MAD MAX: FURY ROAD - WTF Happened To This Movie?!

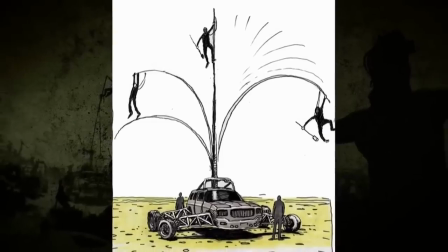12:16 Miller's idea for the Polecats had evolved from a newspaper article about an acrobat on a flexible pole to the counterweighted contraptions in the final film,
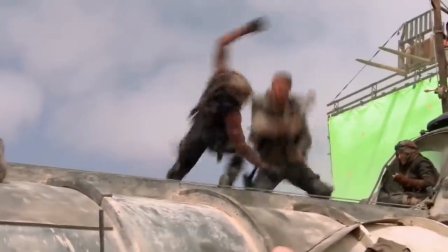12:24 which were all created and performed for real. The cast performed as many of their own stunts as safety would allow.
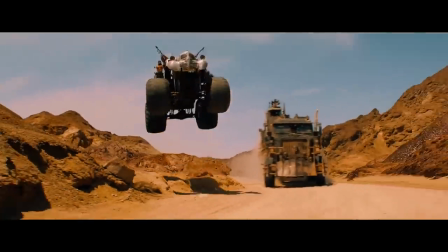12:30 Dozens of vehicles were driven at frightening speed and flipped, jumped, smashed, crashed, and blown to smithereens. all on camera.
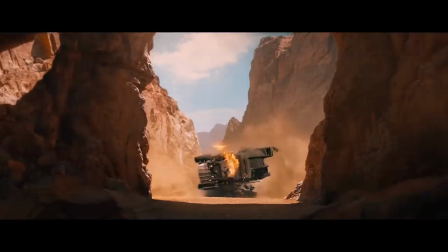12:39 Even the flagship vehicle of the Immortan fleet was destroyed in a climactic scrap heap.
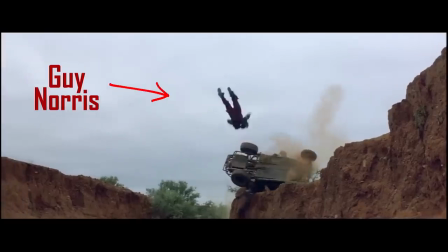12:44 Stunt coordinator and second unit director Guy Norris, who also worked on Road Warrior, theorized that no other film in history had as much practical stunt work as Fury Road.
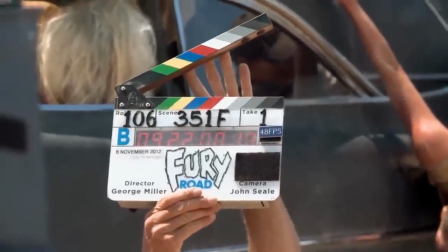12:54 Filming had started in June of 2012 and was still going in December, and everything was not shiny and chrome.
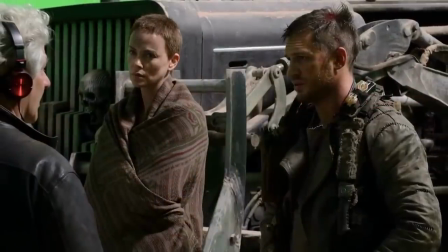13:01 The protracted shoot was taking a toll on all involved.
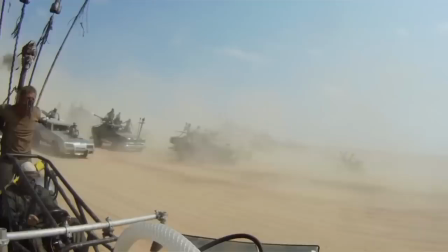13:04 The unrelenting operation of vehicles in sand and dust necessitated ongoing repairs and modifications.
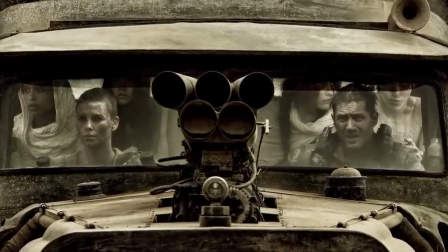13:10 The primary cast was confined to the cab of the war rig for a significant portion of the shoot, leading to exhaustion and animosity.
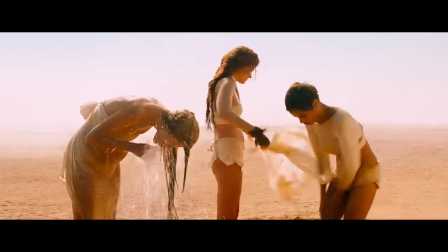13:18 Some scenes that appeared to be filmed in scorching heat were in fact brutally cold.
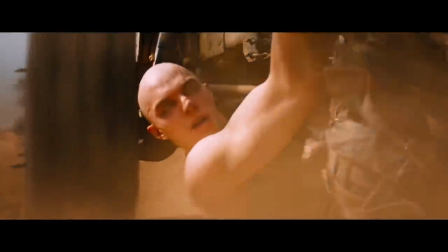13:22 In addition to the punishing physical demands of the shoot, Nicholas Holt underwent two hours of makeup each day,
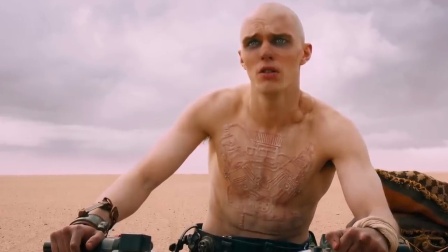13:28 adding facial scars and intricate body markings that depict an internal combustion engine to illustrate the mechanic's dedication to the machines.
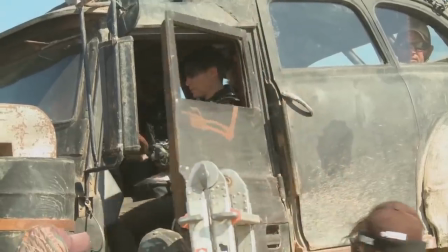13:35 Theron described the remote location shooting as painfully isolating.
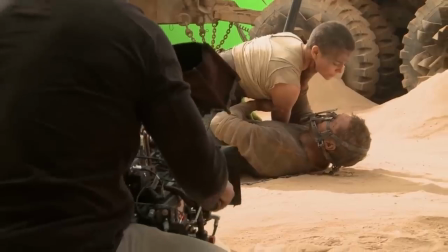13:39 The conflicting styles of Hardy and Theron led to increasing tensions, with Hardy also directing his frustrations at Miller. Both actors have more recently been diplomatic and transparent in interviews thanks to the benefit of hindsight and the ability to see the phenomenal finished product,
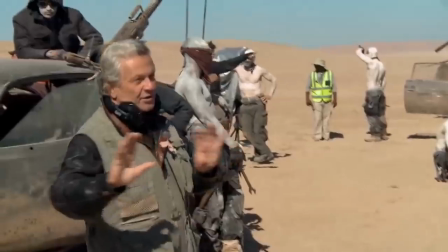13:53 but they admit it was incredibly taxing at the time to try and process tiny pieces of the mosaic when the director had the entire final cut playing only
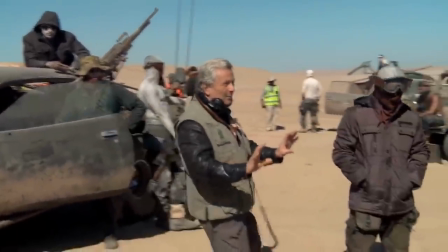14:00 in his head.
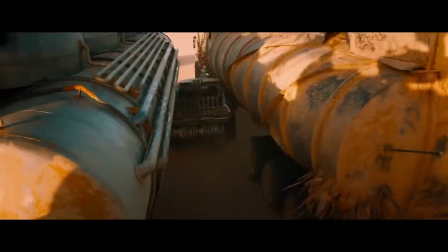14:01 Friction with the studio also increased as the production was in danger of falling behind schedule and over budget, but principal photography finally wrapped after six grueling months.
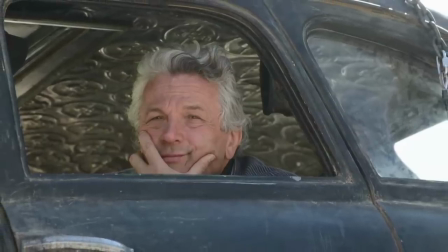14:10 And still the work continued after cameras stopped. To avoid the risk of overloading the viewer with visual information,
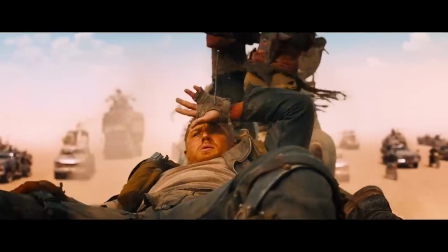14:17 Miller, along with cinematographer John Seale and editor Margaret Sixel, had strategically placed the action in the center of every shot.
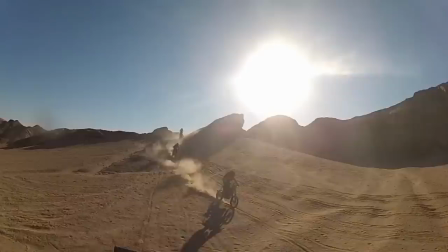14:24 That doesn't mean it was easy for the editor, Sixel had several hundred hours of footage to whittle down to a reasonable runtime.
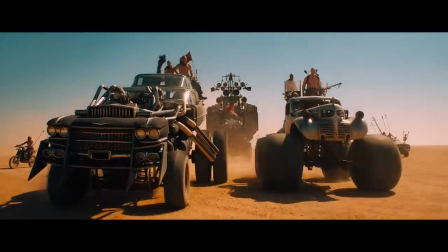14:30 During post-production, there had been a regime change at Warner Brothers. An early cut of the movie with just the second act Pursuit, which still came in around three hours,
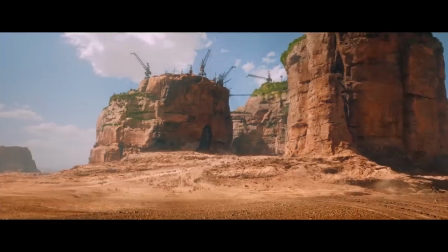14:39 impressed the executives enough that they gave Miller the go-ahead to complete the bookend sequences at the Citadel.
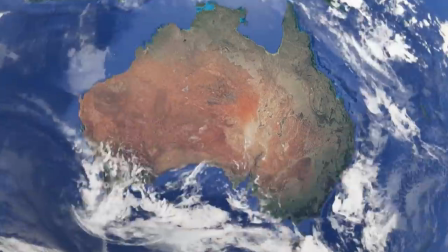14:44 In late 2013, the cast and crew reconvened in Australia with the relevant equipment.
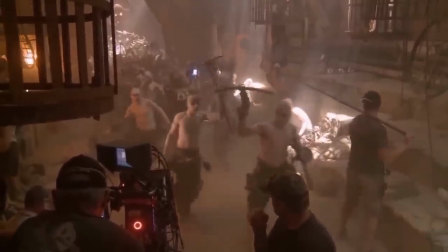14:49 Constructed on a colossal Sydney soundstage was 500 feet of tunnels and the huge turbines used by the treadmill rats to power the lifts.
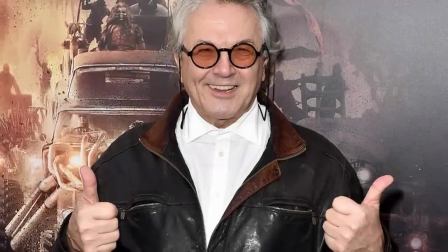14:57 With the additional time and resources, George Miller was able to properly complete his vision.
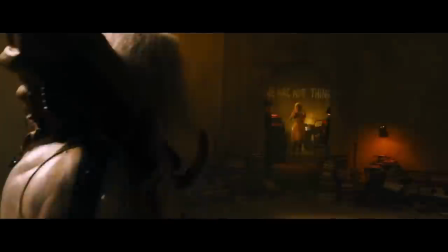15:02 But the studio seemed to believe they would get a cut that ran under 100 minutes, which Miller and Sixel knew was completely unattainable.
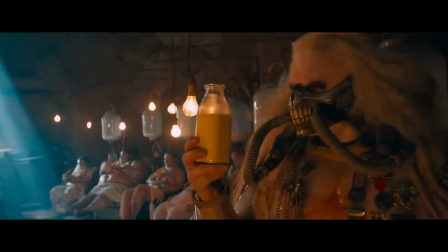15:09 They also needed to test a PG-13 cut of the movie, but the R-rated version with the more disturbing material always got a better response.
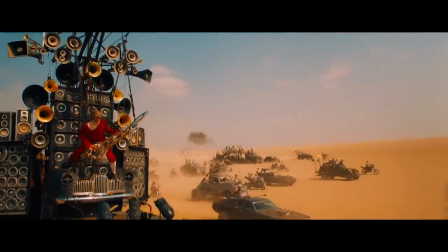15:16 At one point, the flame-throwing musical mascot, Doof Warrior, was nearly eliminated after negative test audience reaction,
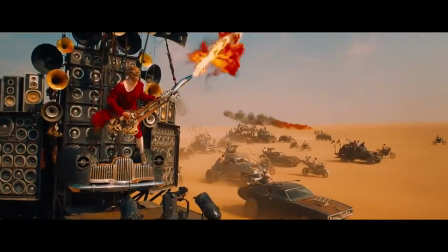15:23 which simply turned out to be due to a repetitive and grating guitar riff that was used in the temp soundtrack. At long last, the finished Mad Max Fury Road finally plowed into theaters in May of 2015.
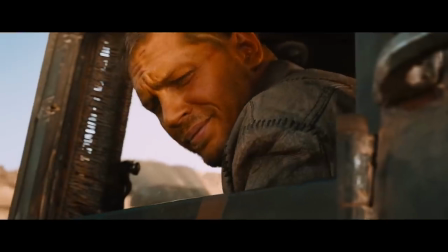15:35 The critical and audience response was overwhelmingly positive.
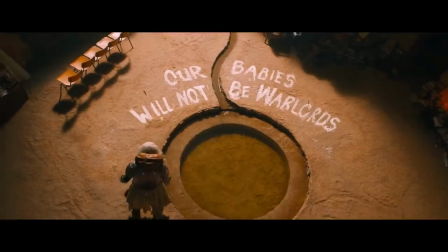15:39 It was applauded for its exhilarating spectacle, subversive sexual politics, and imaginative dystopian world.
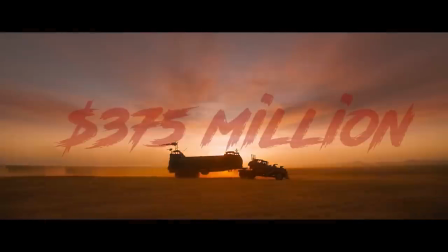15:46 Other filmmakers analyzed and worshipped its achievements. Fury Road collected $375 million worldwide at the box office and was nominated
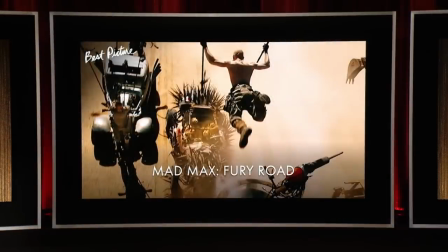15:55 for 10 Academy Awards including Best Director and Picture and taking well-deserved trophies for editing,
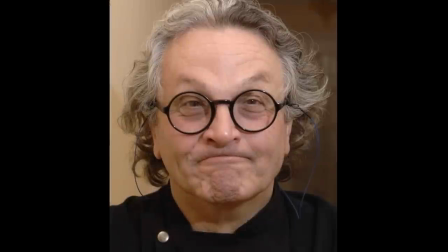16:00 sound, and production design. And yet Fury Road's drama still wasn't over.
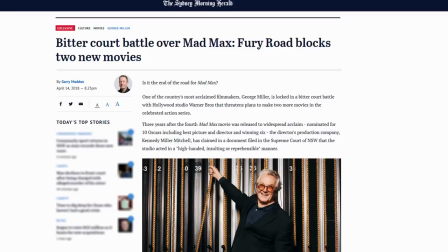16:05 In 2018, Miller's Production Company filed a lawsuit against Warner Brothers,
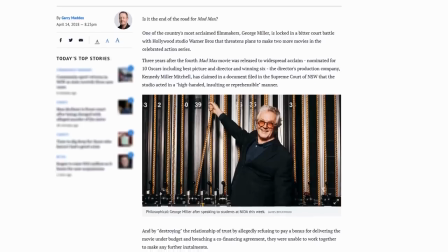16:10 claiming they were due a bonus for delivering the film below the agreed budget of $157 million.
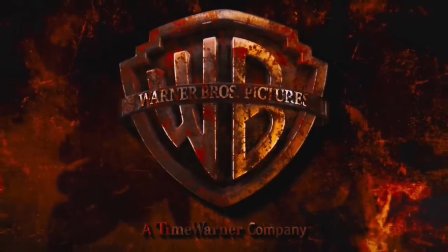16:15 In return, the studio filed their own suit, alleging, among other things,
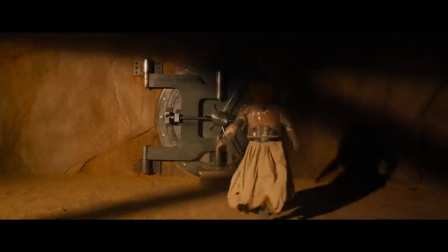16:19 that the actual budget was $185 million and that Miller's company was responsible for a portion of that.